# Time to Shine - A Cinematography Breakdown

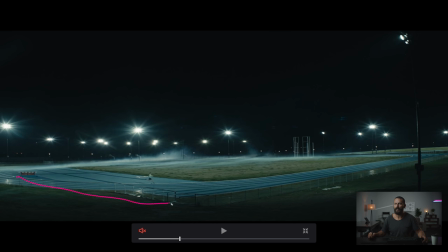(8:16)
Anyway, lots and lots of light coming here, but because we're so wide and because we have this darkness in the foreground, it's okay, right? There's not a whole lot of shape except for this falloff darkness in the foreground. Now when we punch in, watch what happens in the levels.
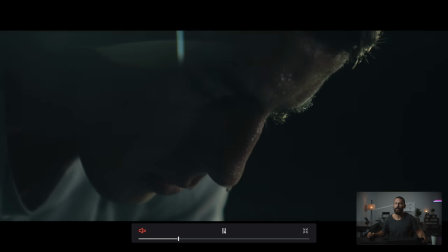(8:32)
So here we go, dark,
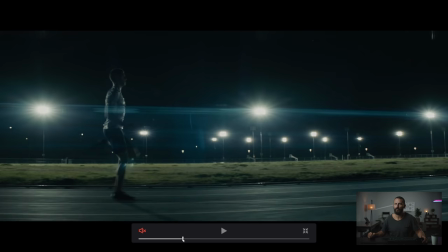(8:34)
running, running, running, running. lots and lots of front light all backlight all the front light here I mean yeah it's all gone right it's nothing but darkness we're doing nothing but backlighting here and normally what happens is okay you're gonna use these stadium lights you're gonna put in
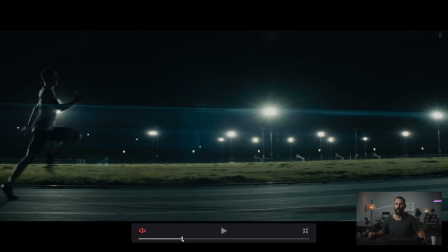(8:52)
your fake stadium lights if they're not real but then you're gonna have a gigantic light over here up in some cherry picker as high as you can get it and as far away as you can get it so you get this big shadow happening on the ground, right? Ideally, that's what you're going to do.
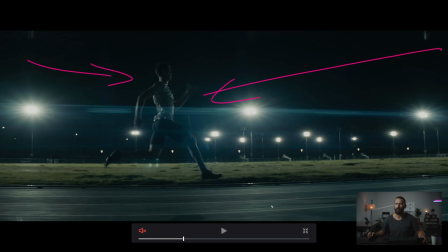(9:06)
So you get some, it's like a little sandwich light on him, but the majority of it is coming this way, as you can see the shadow going that way.
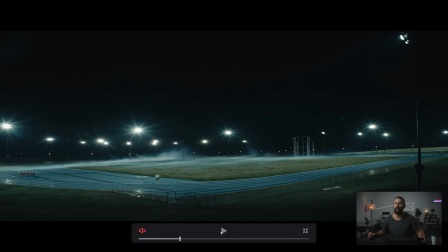(9:15)
So does it match? No. Does it look good? Yes. And is that the most important thing?
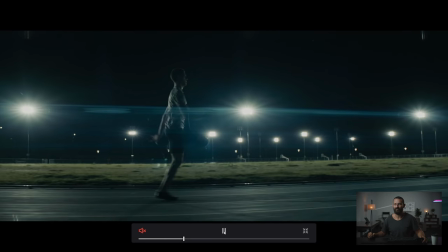(9:20)
Yes. What about the story? Nobody cares. Same thing here.
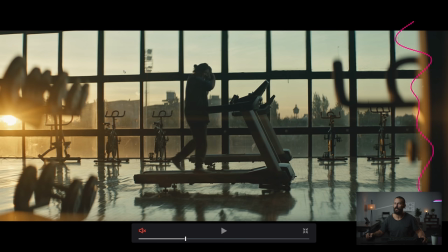(9:25)
Oh, we're going sun in the shot, but just look at the little angles here, all of this stuff in the foreground. And well, there's not a lot of light coming back on him. I mean you can see there's something inside providing all this level but the Sun is over here so you're not going to go too strong with the light.
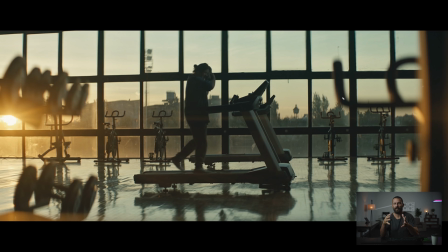(9:40)
Now we always talk about how you know sometimes it's nice to be able to shoot along the windows in the room. Well this is not shooting into the L of the room. This is shooting straight into the wall which can make it kind of flat. The thing that saves it from being flat is all this stuff in the foreground giving you that third
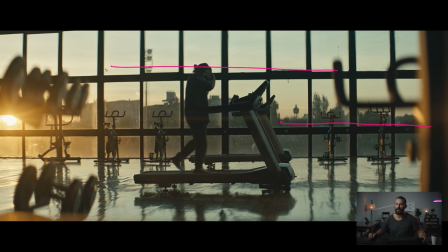(9:56)
dimension right because this wall is actually really really flat and even the buildings in the background. They're kind of, you don't really see any depth to those things, but just opening up to this, to the treadmill just a little bit, allowing you to see a little bit more the front of the treadmill makes a really big difference.
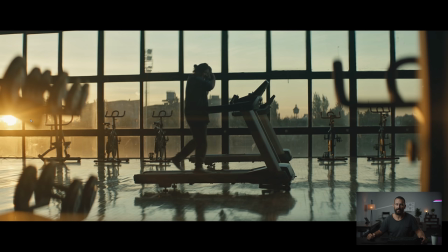(10:12)
Then we're just filling in with the light over here. All the key light is coming from, well it's not even a key light, just lighting up the whole scene is over here, and then you're filling to taste on the face. Now once we do that, same as before when we were looking at the track stuff, as soon as we punch in we're going to create an entirely different look.
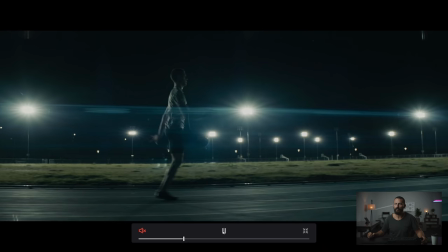(10:29)
And I mean, you see how the key on the face, right?
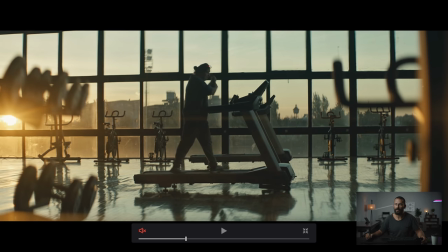(10:34)
There is almost nothing there, just enough. And it's just enough, even still, it's only on this side. This is all darkness. This is where the key is coming from, but it's a different color. It's a little bit blue.
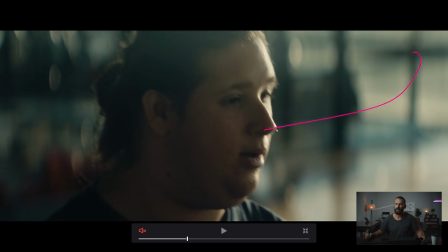(10:44)
As we jump in, magically, we have backlight plus our wrap. This is classic exterior, only we're doing inside. This is the sun wrap, right? we've got sun over here giving us this harsh line then inside over here you're either doing it with a
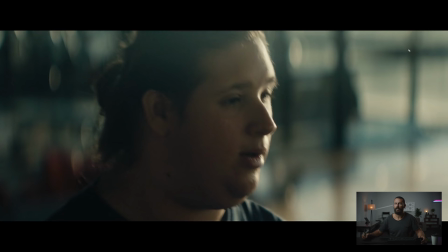(10:59)
light or you're doing it with an electric poly which are the same things so you're just wrapping around this light that is coming from over here that's how you make it feel not very sourcy we got all these little things in the background lighting up super shallow depth of field anamorphic
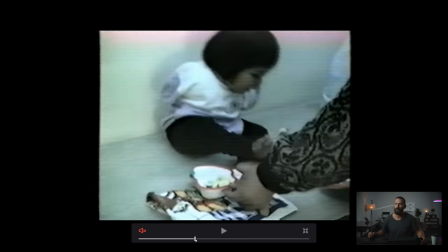(11:15)
Go to the archival footage, pops in the car, we get out,
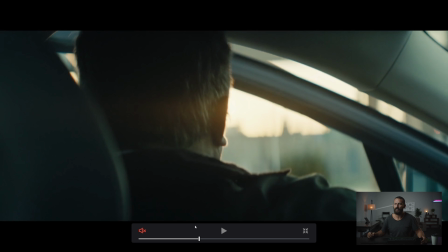(11:21)
same thing, see how the sun is in in this shot. This is like a French over here that we're doing.
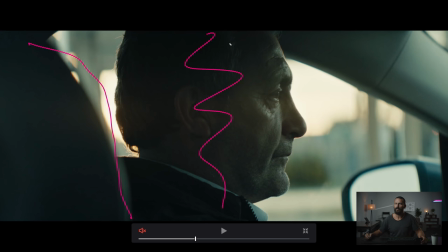(11:28)
Again, shadow to camera, little thing in the foreground, things in the background, different points of interest, but this is a really, really nice looking shot.
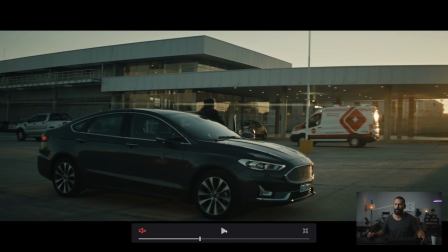(11:40)
Then we come out and where is the sun? just out of the frame, right? Just out of frame that way. So that way we are looking into the shadows of the building. So as he walks, we get a nice little glow around him and same with the car.
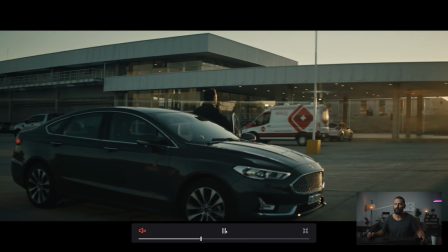(11:53)
You get a nice little glow around the car and he's out and we're walking.
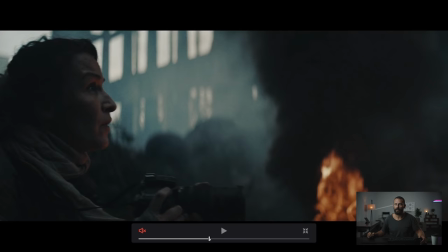(12:00)
And we keep going. I mean, this photographer stuff is gorgeous too, right? Like, why is this so good?